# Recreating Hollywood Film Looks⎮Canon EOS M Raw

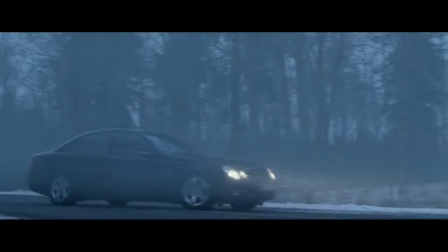0:04 The Girl with the Dragon Tattoo is a dark movie thriller,
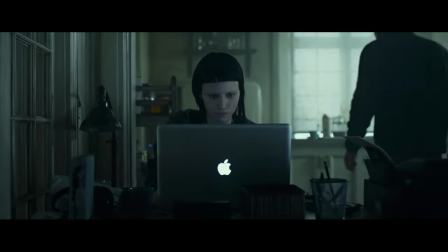0:07 and one of the most important aspects of the film's photography is its use of colors.
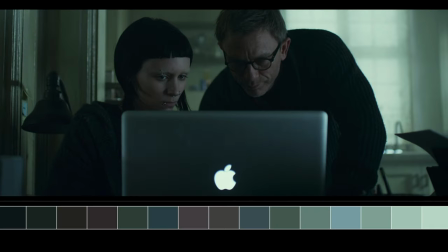0:13 The palette is muted and saturated, with heavy blues, greens, and grays.
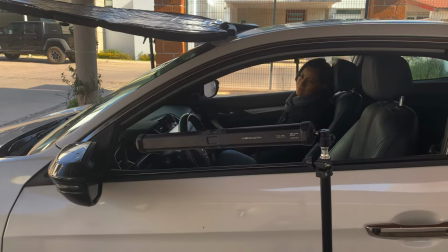0:19 So last week I shot some footage and I tried to get as close as possible to the moody look of this film,
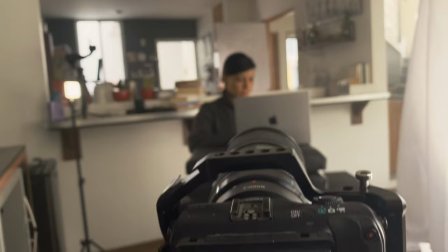0:25 using some budget light and a little Canon EOS.
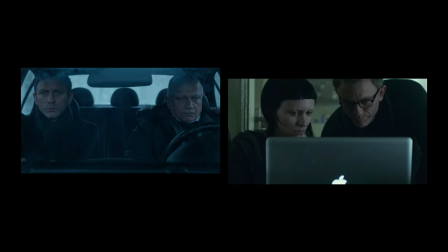0:32 I used these two screenshots from the movie as reference for recreating the look. For the interior scene, I took advantage of the natural light coming from the windows.
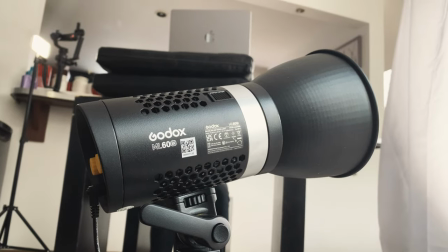0:43 As key light, I used a Godox and I bounced off a white fabric.
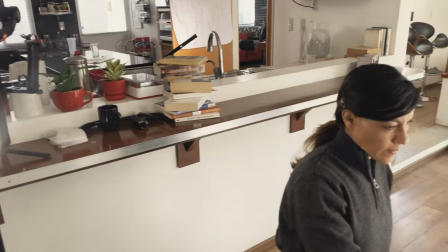0:50 I used a pocket LED light slightly behind my wife, motivated from the light source coming from the windows behind her.
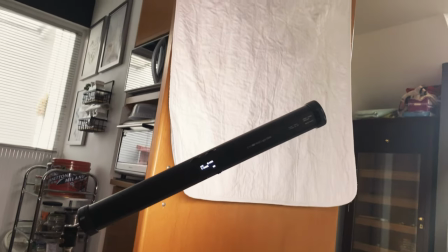0:59 Then, in the background, I turned on a tube light to create a light separation between the face and the background.
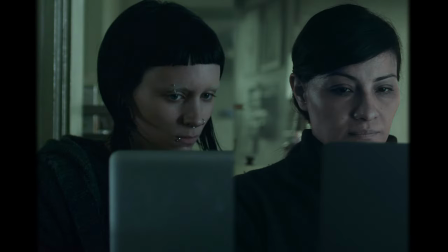1:08 Finally, I add some fog to recreate a little of the atmosphere of the original scene and to add more separation of the characters from the background.
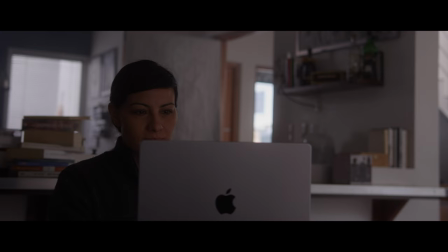1:17 So, in sequence, we add a soft key light, a rim light,
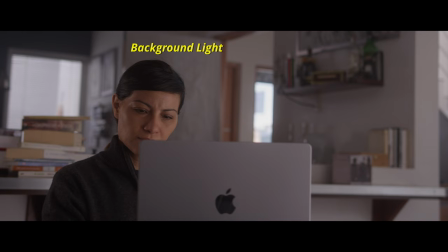1:26 a splash of light on the background behind the character, and some fog to add separation and atmosphere.
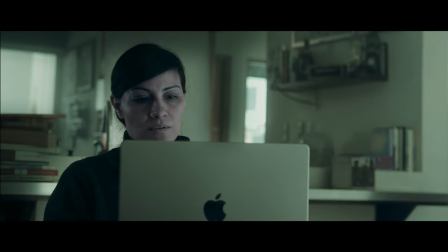1:38 I also changed the laptop back color and the logo. I filmed the scene of the car in the parking space of my house.
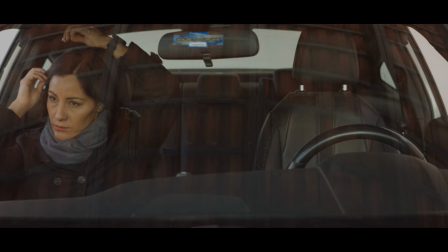1:47 I used panels to eliminate the reflection of the roof from the windshield of the car,
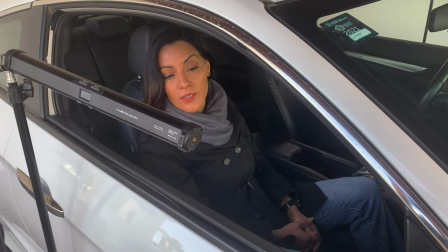1:55 and two tubes to lighten our faces.
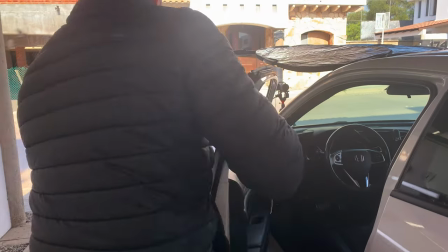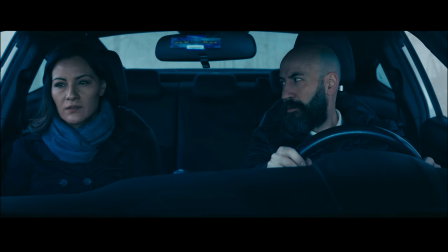2:02 In post-production, I added the background, the reflection of moving trees in the windshield, I eliminated the adhesive from the car mirror, and I added movement and snow. So I filmed in 5K anamorphic mode, 14 bits, 100 ISO, and I used a Sigma Art 1835 1.8 wide open with a regular EF-EFM adapter.
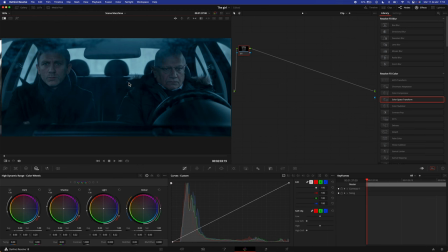2:31 This time I'll quickly explain only the color grade workflow of the scene shot in the car. So this is how I set my color management.
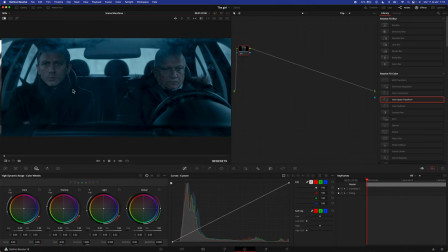2:45 This is our image of reference. And this is our image from the EOS-M.
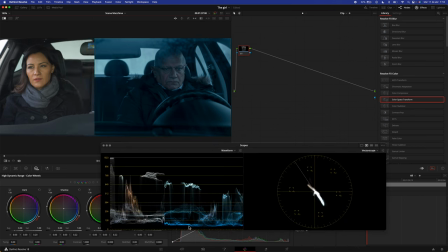2:52 In the reference image predominates a color palette ranging from deep blue to cyan, and all the color is in the blue and cyan part of the scope. I create three nodes.
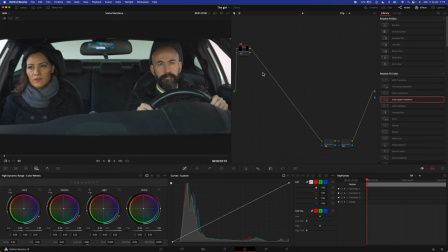3:05 The first one for my CST input node.
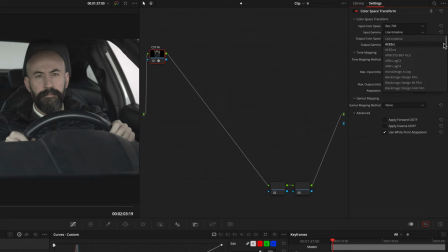3:09 As input I used Rec 709 and I output it in DaVinci Intermediate Space.
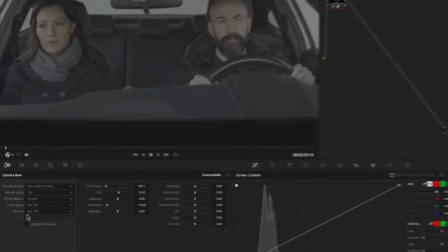3:17 Tone mapping to none. In the RAW tab, color space and gamma to Rec 709.
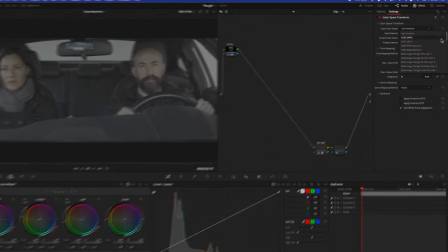3:23 Then I set my CST out node from DaVinci Intermediate to Rec 709 space and scene on gamma.
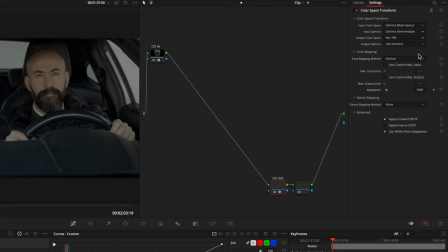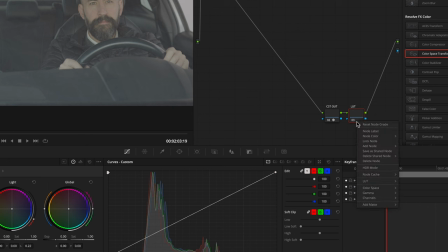3:37 Then I add the Fujifilm LUT included in DaVinci.
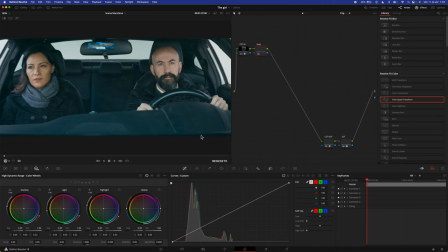3:44 After the CST input node, I add a node for the exposure which I lower a bit.
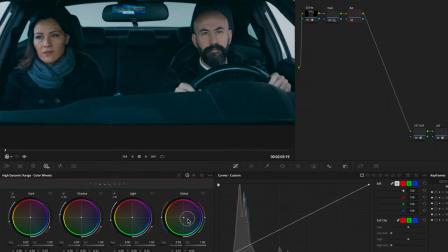3:50 A note for the balance, adding blue and twisting exposure and saturation on the dark parts.